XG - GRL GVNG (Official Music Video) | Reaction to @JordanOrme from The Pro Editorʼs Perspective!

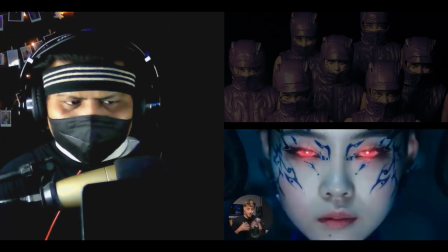(16:26)
It's perfect. The amount of creative things that they did to blend the shots together is what makes it great, not the fact that they just blended them all together.
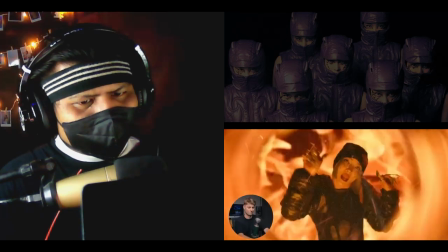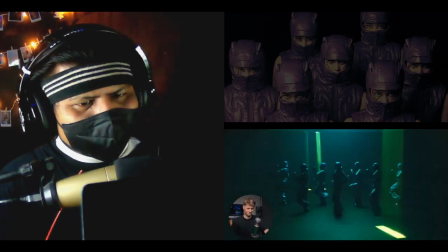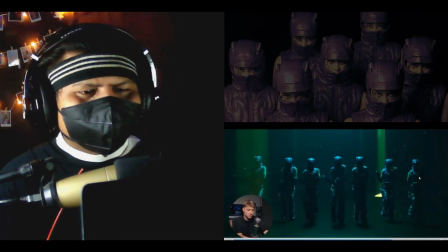(16:46)
Okay, we gotta keep going. So we establish this new setup, and then we do these static shots.
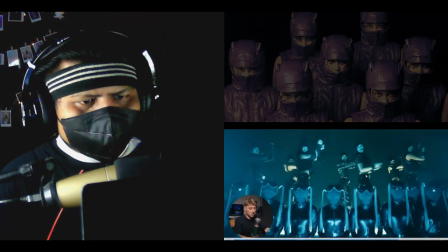(16:51)
And we actually use that new setup punched in to create a match cut right there Oh here that really blends the shots together is we have these lights in
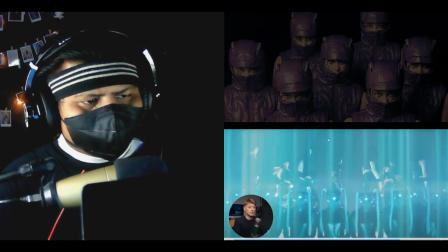(17:00)
the foreground and background And we actually use a similar looking overlay to blend the shots together and then reveal that there's now people standing in front Just a quick three shot match cut and then zoom out to reveal this and this is so
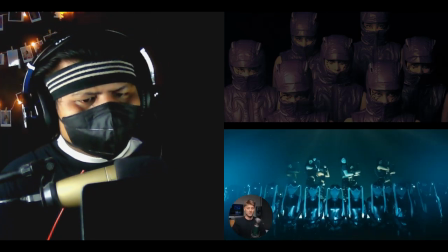(17:14)
be a bro Just like masked people and pigtails headbanging What more could you want?
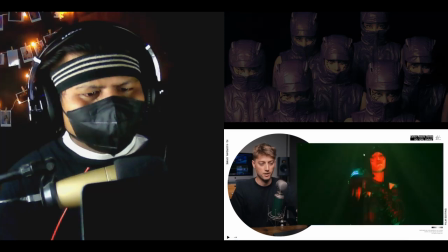(17:27)
Yeah, that feels so American. That would be an American music video, for sure. 100%.
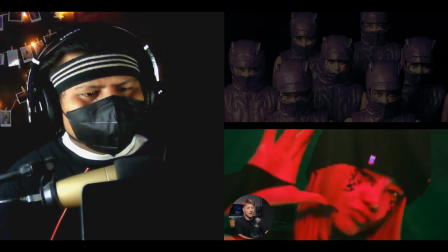(17:32)
We also have more swipe transitions,
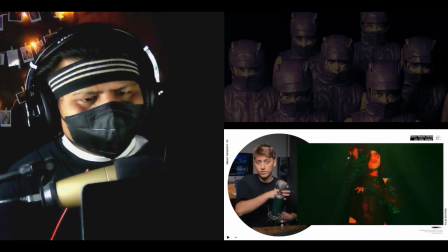(17:35)
but it looks like the girls are doing like this kind of motion, and that motivates a camera swipe transition.
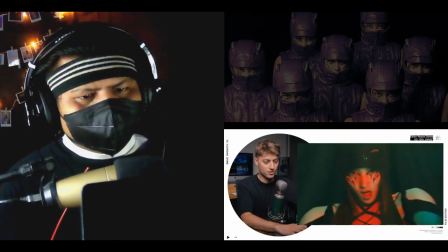(17:42)
It's all about having transitions that are motivated.
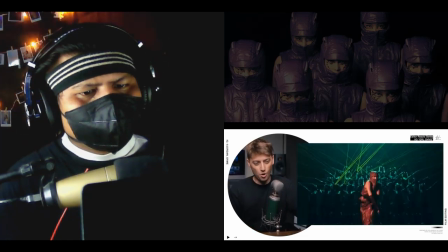(17:50)
That is the only like weak part of the music video, in my opinion.
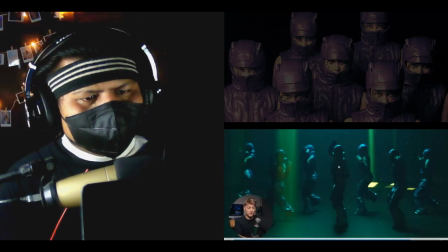(17:55)
They maybe had the middle member do slightly different choreography and it kind of just makes it look messy.
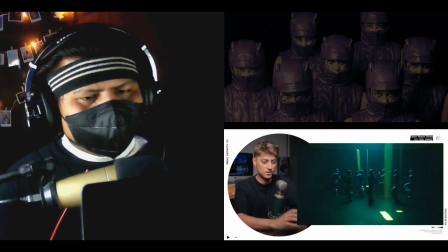(18:01)
So just look at the choreo here I'm not a choreography expert you guys flamed me in the comments before saying like Jordan what you're talking about choreography You're just an editor.
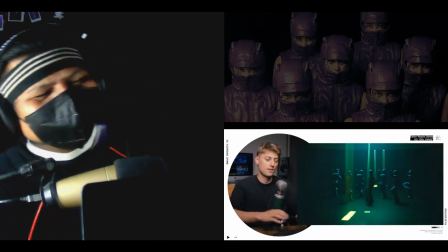(18:11)
So who are you to even mention that? Facts, I mean any person who can kind of see that there weren't quite in sync here This is probably the best take they had and you know what they absolutely slayed 99.9% of this
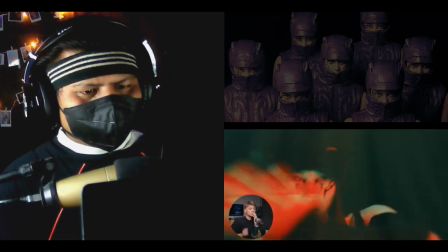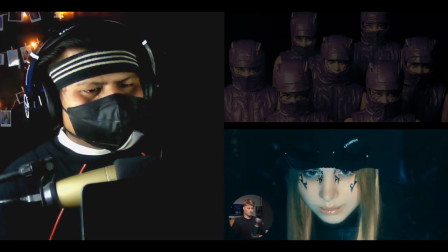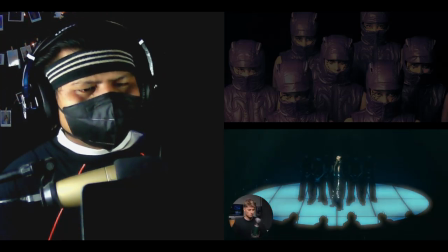no freaking way bro two things I think she's doing sign language I don't know sign language whatsoever at all yeah that is a sign language no
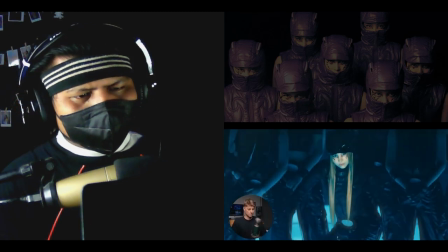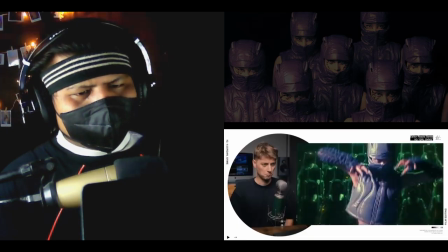freaking way bro two things I think she's doing sign language I don't know sign language whatsoever at all come on like how cool is that that is so cool let's go XG
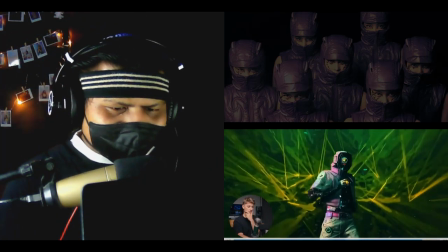(19:19)
these ai shots bro yeah this the ai general image turned her into a robot you know what let's honestly just try
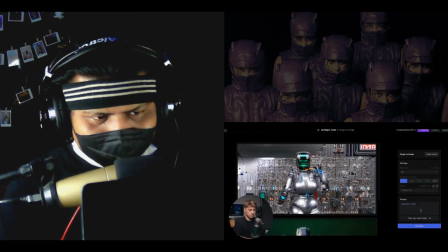(19:26)
it ourselves make her a robot oh that's a lot keep the image
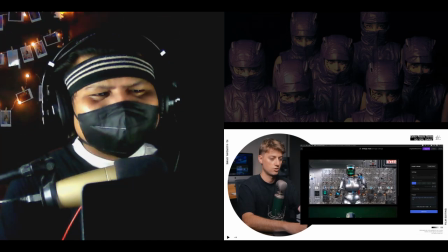(19:35)
the same but make her look like a cartoon cyborg all right i'm getting crazy stuff
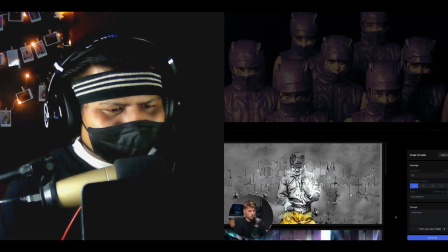(19:44)
Cartoon eyes now this cut in there would be a little bit jarring And so I like that all of their AI images are a holiday
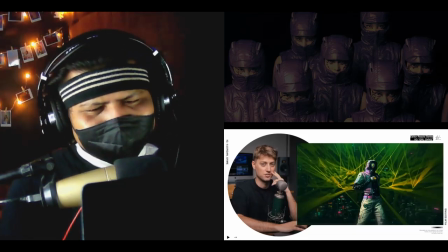(19:51)
make a little bit more subtle
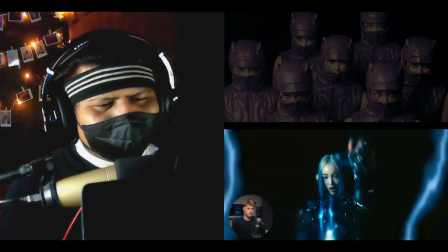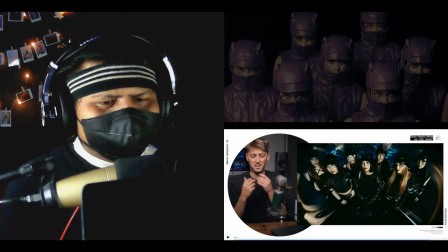(19:59)
Yeah, that's 3d lighting the fact is sick, bro
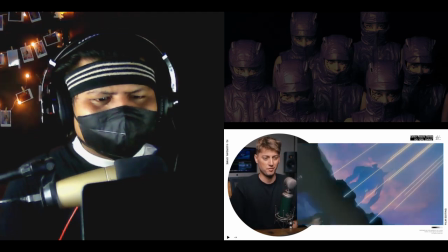(20:07)
The spin no spin break wait what is going on?